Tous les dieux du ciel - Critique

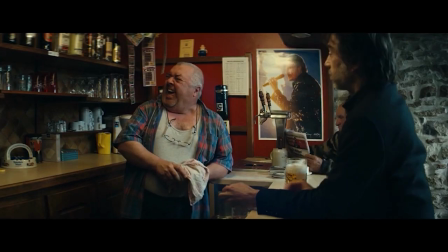3:59 A la fois film social et intimiste à la frère d'Ardène mais avec un ton noir et étrange à la C'est arrivé près de chez vous ou Erazored, de l'ésotérisme et de la métaphysique à la Jodorowsky,
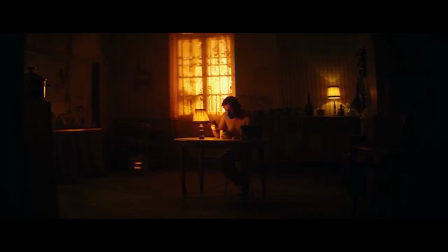4:07 une photographie crue et dérangeante à la Larry Clark ou un délire psychédélique à la Gaspard Noé,
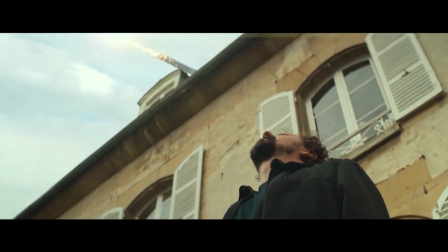4:11 ce signe à la française est une oeuvre hybride et inclassable et c'est ce qui a d'ailleurs dû effrayer les distributeurs. Il y a tout un mélange d'influences qui fonctionne super bien parce qu'il a compris l'essence de chaque cinéma, Quarks. Il pioche à droite, à gauche, pour créer un truc qui n'appartient qu'à lui, original et qui fait surtout jamais pompeux et qui ne copie pas les autres. C'est ça qui est important. Moi, c'est un point que j'adore dans le cinéma de genre, c'est qu'il soit surprenant, c'est l'hybridité, le mélange des genres qui fait sa saveur. Il sait poser une ambiance et en même temps, il arrive à ne pas te l'asséner et apporter un peu d'air là-dedans, tu respires.
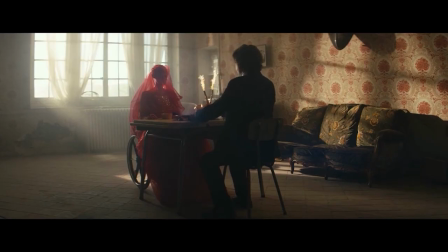4:42 Là où le court-métrage était plus une carte de visite en vue du financement du long, il ne permettait pas d'explorer en profondeur la psyché du couple Simon-Estelle.
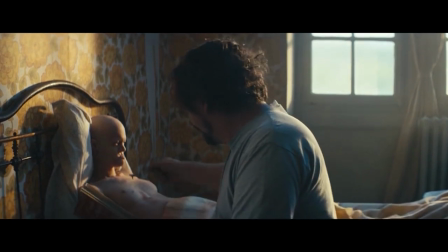4:49 Ici, les nouvelles scènes s'attardent plus à construire le caractère de ces deux personnages, la paranoïa et le fanatisme de Simon,
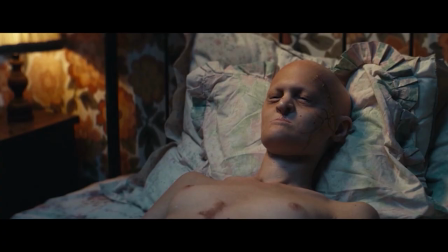4:55 et l'emprisonnement à la fois physique et psychologique d'Estelle, dû à son handicap et l'emprise surprotectrice de son frère.
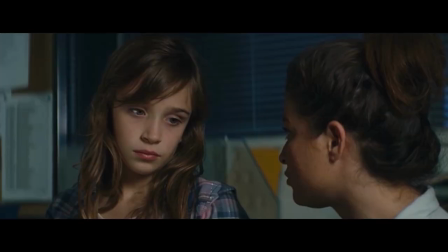5:01 L'introduction du personnage de la petite Zoé, une fillette laissée pour compte et au passé très obscur interprétée par la talentueuse Elie Rixon, participe au développement émotionnel du duo fraternel.
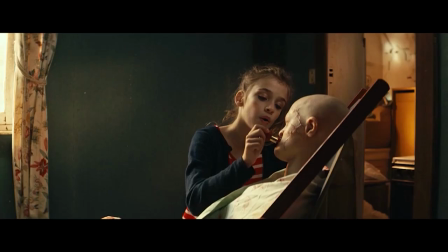5:10 Elle représente un moyen de s'émanciper, de sortir de sa condition, et d'enfin goûter à la vie pour le personnage d'Estelle. et une possible rédemption et un retour à la raison pour Simon.
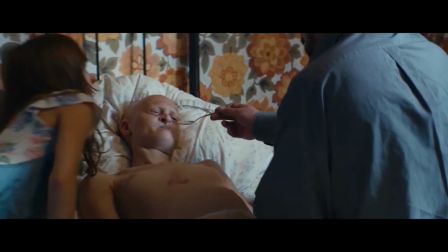5:18 Mais hélas, comme dans un trio tragique, le couple ne pourra jamais saisir cette chance offerte par Zoé,
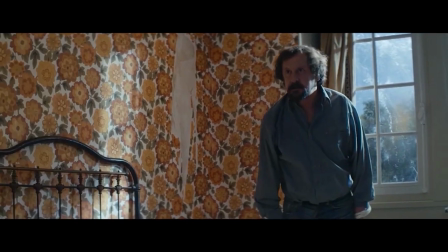5:23 le frère illuminé niant tout retour possible, gangrénant ainsi le rêve de liberté de sa sœur.
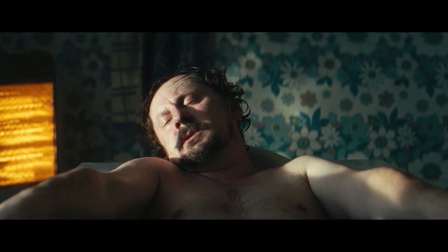5:27 Jean-Luc Couchard, habitué à des rôles comiques dans le cinéma franco-belge, est employé ici à contre-emploi par Quarks, en délivrant une interprétation frénétique qu'on lui connaît, mais aussi une sobriété dans son jeu,
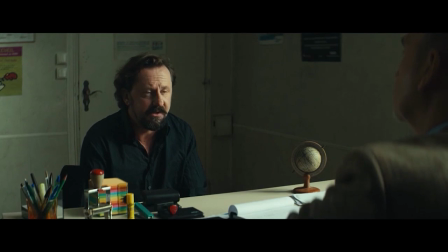5:36 qui rend son personnage à la fois austère et froid, mais aussi touchant.
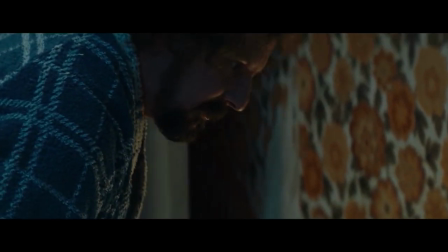5:39 Avec son regard et son bagage d'acteur, il arrive incroyablement à jongler entre le caractère paranoïaque du personnage, adorateur de divinités extraterrestres, et le frère possessif et attentionné.
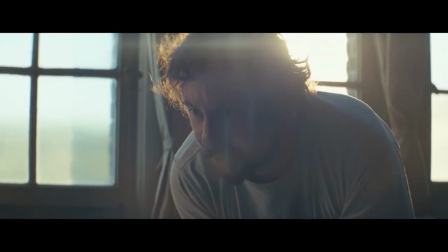5:48 J'ai décidé de ne jamais les laisser d'emmener. Jamais, tu entends ? Ils peuvent venir ces petits enculés !
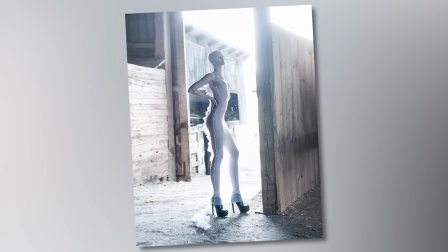5:54 Ils arrivent trop tard !
Mélanie Guedot s'étant handicapée par une maladie génétique qui est la dyslapsie ectodermique et qui en a fait une force pour devenir mannequin, incarne totalement son personnage.
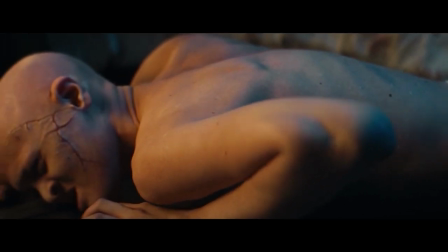6:03 Cette condition physique fragile rajoute de la viscéralité aux propos de Quarks.
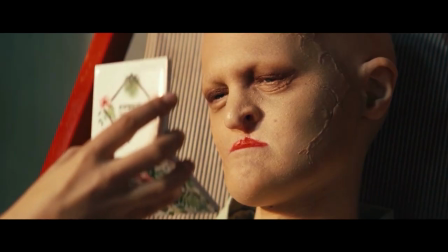6:06 Sans parler, juste avec son regard, elle apporte une puissance émotionnelle au film et nous invite à imaginer et comprendre la psyché et les sentiments d'Estelle.
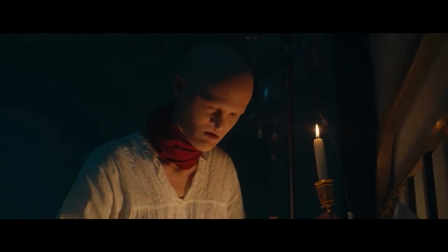6:13 C'est un des personnages muets les plus intéressants que j'ai pu voir depuis longtemps.
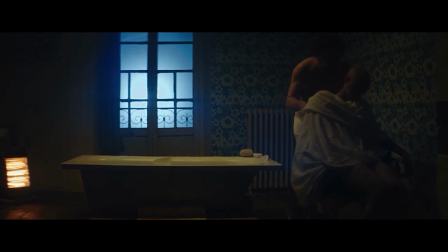6:16 Le film va donc s'articuler autour de ce couple, à travers une mise en scène d'un côté claustrophobe et poisseuse qui va enfermer Estelle dans cette maison délabrée, ou de l'autre, plus contemplative,
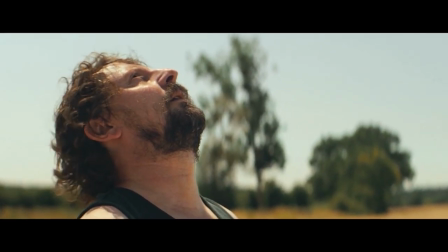6:24 au plan large et lumineux, symbolisant la croyance et la transcendance de Simon. Les plans aériens vont paradoxalement l'emprisonner dans sa folie fanatique et sublime,
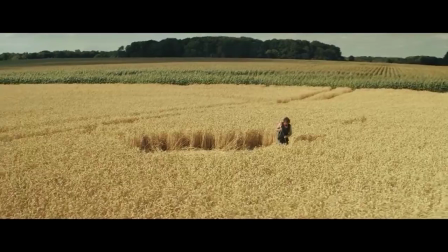6:31 le ciel omniscient et inquisiteur l'écrasant et l'isolant dans son champ de crop circle, ou d'agroglyphes pour les franco-français.
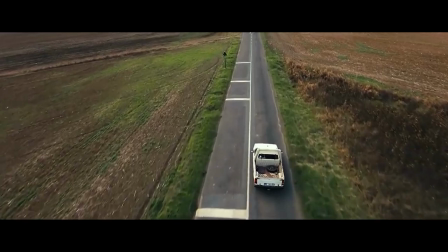6:37 D'ailleurs, on en profite pour saluer le travail du chef-hop Antoine Carpentier, dont c'est seulement le deuxième long métrage après ALF, et qui signe une magnifique photo terne et peu contrastée, où la froideur des couleurs grise et bleue s'oppose et en même temps se confond à la chaleur du jaune
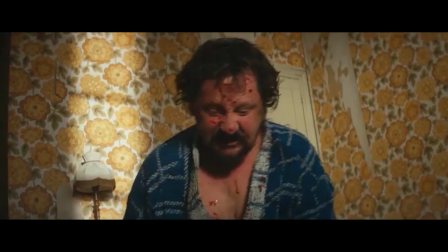6:49 et de l'orange pour symboliser des dichotomies, folie raison et enfermement liberté. La déco et le sound design contribuent à renforcer cette atmosphère pesante et sinistre,
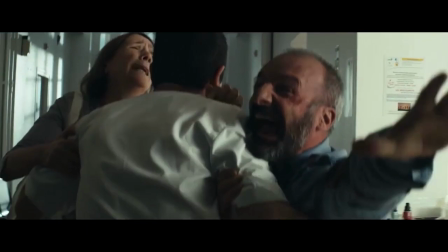6:57 et l'utilisation de cuts et d'effets d'accélération sont tout à propos lors des séquences d'hallucinations ou de violences.
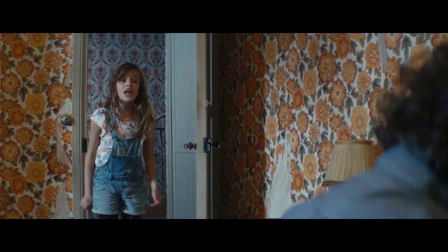7:02 Si ces choix artistiques de mise en scène, d'écriture et de distribution des premiers rôles sont cohérents et participent à nous offrir un conte noir captivant,
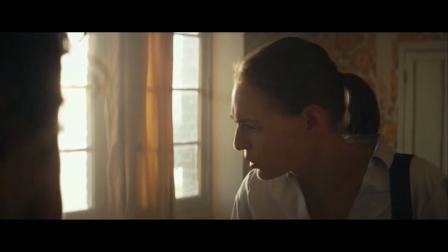7:08 un objet atypique, Quark se pêche dans ses choix de casting et dans l'ajout de faux enjeux à son scénario.
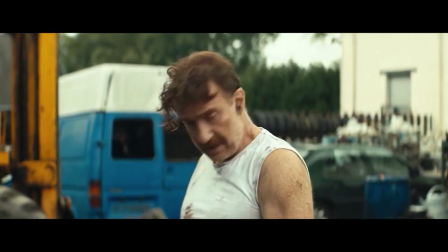7:13 Par peur de trop en dire, c'est tout à son honneur, mais il s'est embourbé dans la multiplication de rôles secondaires dont beaucoup sont peu ou pas exploités. C'est comme s'il avait dû les rajouter par obligation et que leur fonction n'est pas toujours définie. Le pauvre Thierry Frémont qui est un acteur génialissime que je kiffe au plus haut point. Et là le pauvre, il fait montre de son talent mais on le bride avec trois pauvres répliques.
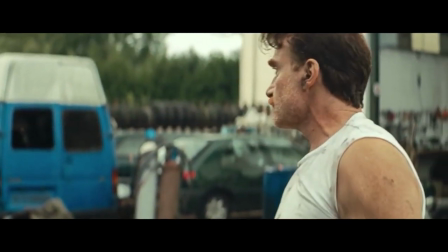7:33 Il dégonne trois bagnoles avec son maillet et puis ça s'arrête là. Et pourtant ce qui est très étrange là-dedans c'est que la petite Zoé en fait souvent référence à ce personnage d'Antoine. Elle dit que c'est pas vraiment son père, qu'il est dangereux, etc. Mais il le fouille pas plus, on le revoit pas après. Alors que ce qui aurait été génial, c'est d'en faire un second rôle musclé, inquiétant, comme une opposition entre ce qui représente le bien et le mal. Enfin, j'sais pas, un truc délirant. Quand t'as Thierry Frémont, tu l'exploites, quoi. Alors après, c'est peut-être des raisons internes qu'on ne connaît pas, mais je trouve ça dommage.
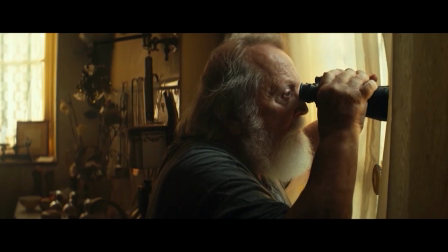7:58 C'est pareil pour Albert Delpy, le pauvre... On dirait un vieux vis-star derrière ses lunettes et tout. Il a de pauvres répliques. Bon, il a dû être content d'avoir des acteurs de cette trempe-là, mais ça suffit pas d'avoir des super acteurs et de rien en faire.